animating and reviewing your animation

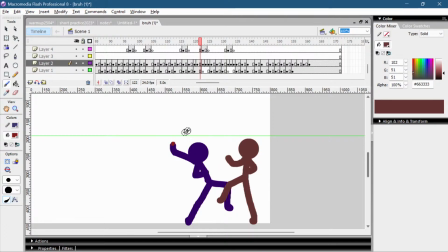29:22 I know people use crazy smears, but they are not going this like this.
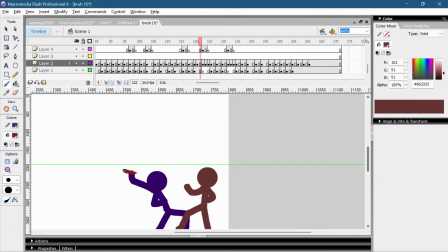29:33 You could use a long smear like this, like if the hit is going more directly to them, but you can make up a different path.
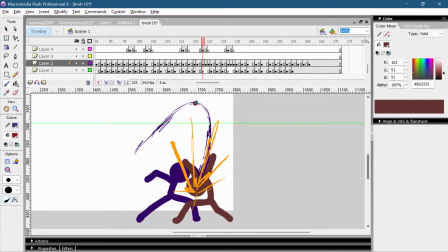29:45 Like his arm could never reach this point for that attack.
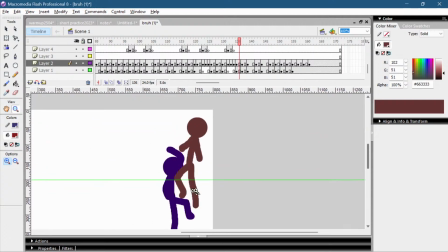29:59 I don't use smears that much, but I can tell this doesn't look fine.
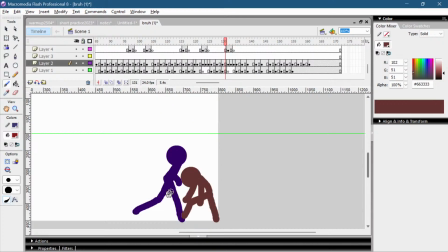30:07 Same with this punch. His arm is right in front of the face. Why are you moving it down again and then up? Why don't you just punch him in the face. Why don't you just do this?
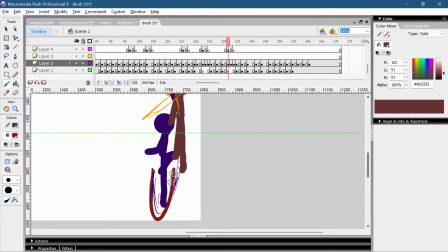30:24 Why do you have to move it down below his legs?
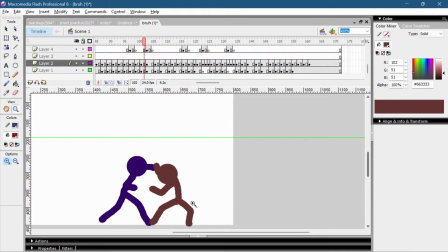30:32 That's... Okay, I think I'm making a smear guide as well.
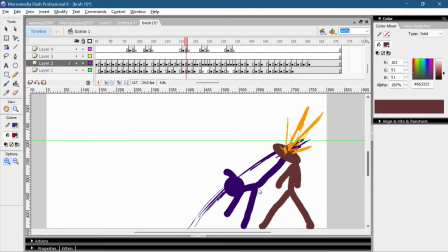30:37 Reactions and smears. Oh, this is also something...
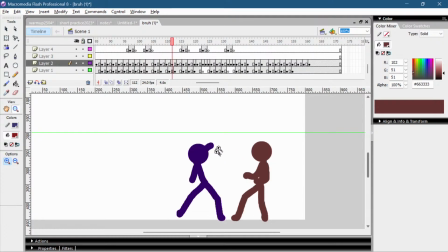30:44 I used to do this a lot. When I don't know how to set up an attack, like the frames, how they go, I use smears to skip that process.
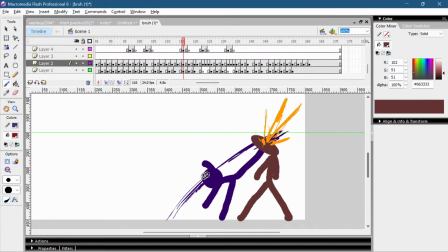30:56 Don't do that. Only use smears for the attacks. For everything else, just draw the frames.
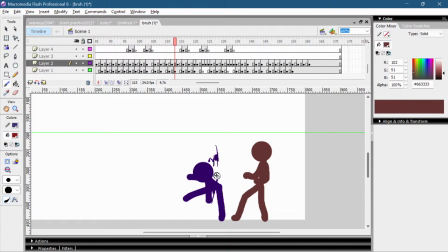31:02 Like, just try to. It's much better. Because if you're using too many smears, people can't follow it anymore. Like, there's 2 smears right in a row. And it's just going to confuse when you play it.
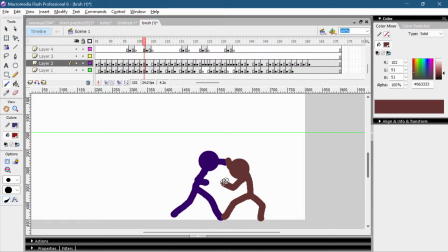31:23 And for small attacks like this, if it's one attack, just throw the attack without the smear. But if it's multiple small attacks, you can use the smears as a tackle effect.
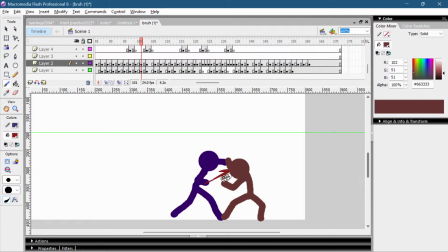31:40 Like, if the arm is not far from here, you can follow the small movements. You don't need the smear for this. Smears are only there to help following movement.
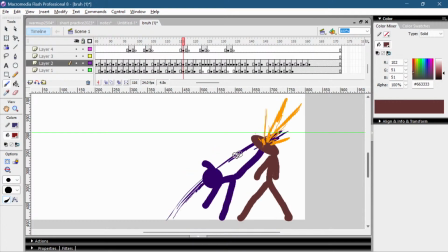31:53 Like, making movement more clear if there's a lot of progression between the frames.
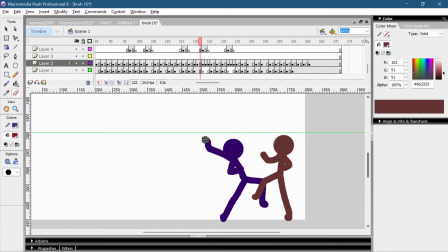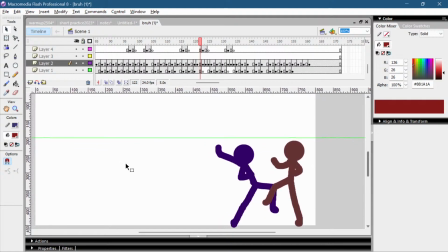32:05 Okay, I think I talked enough about this animation. Let's see what the chat said. You love exaggeration? Yeah, but there's a limit to it.
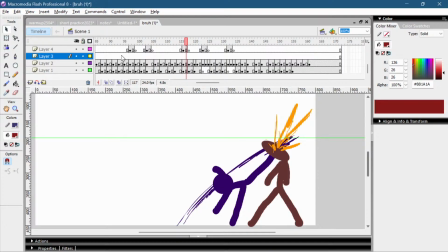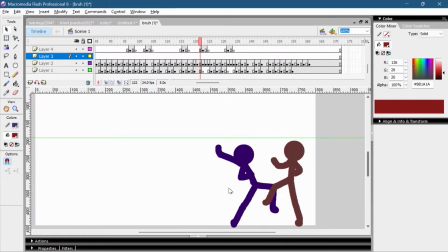32:26 There's a limit to it. This is too much. You're at the final frame before the punch, and now you start doing this.
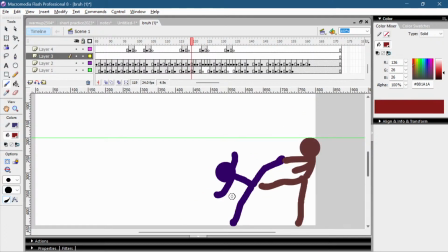32:36 You haven't prepared for the punch. Like, this is the only preparation for the punch I see. Here he's just moving his body up. This is still like...
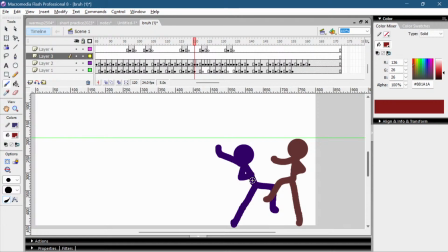32:50 how did I call the stages again? This is still like the balancing part. Like, here he has to move his leg down and his body up. Here he's already back to preparing for the punch.
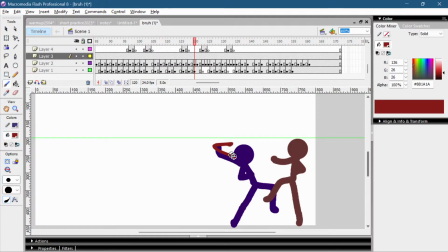33:05 And if he punches right after this frame, go directly for the punch. I would do a smear like this or like this. But I wouldn't invent this route.
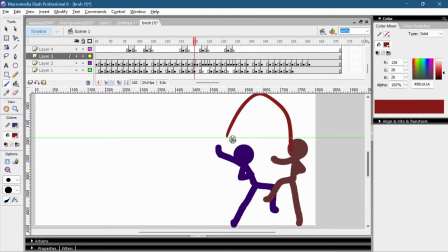33:18 If you wanted to go this route, he would have to jump up and then fall down.
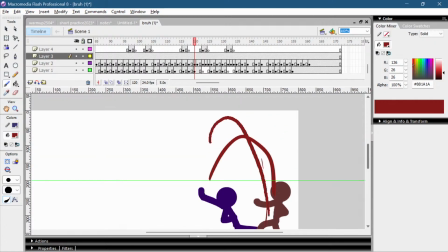33:25 Then this smear would make sense.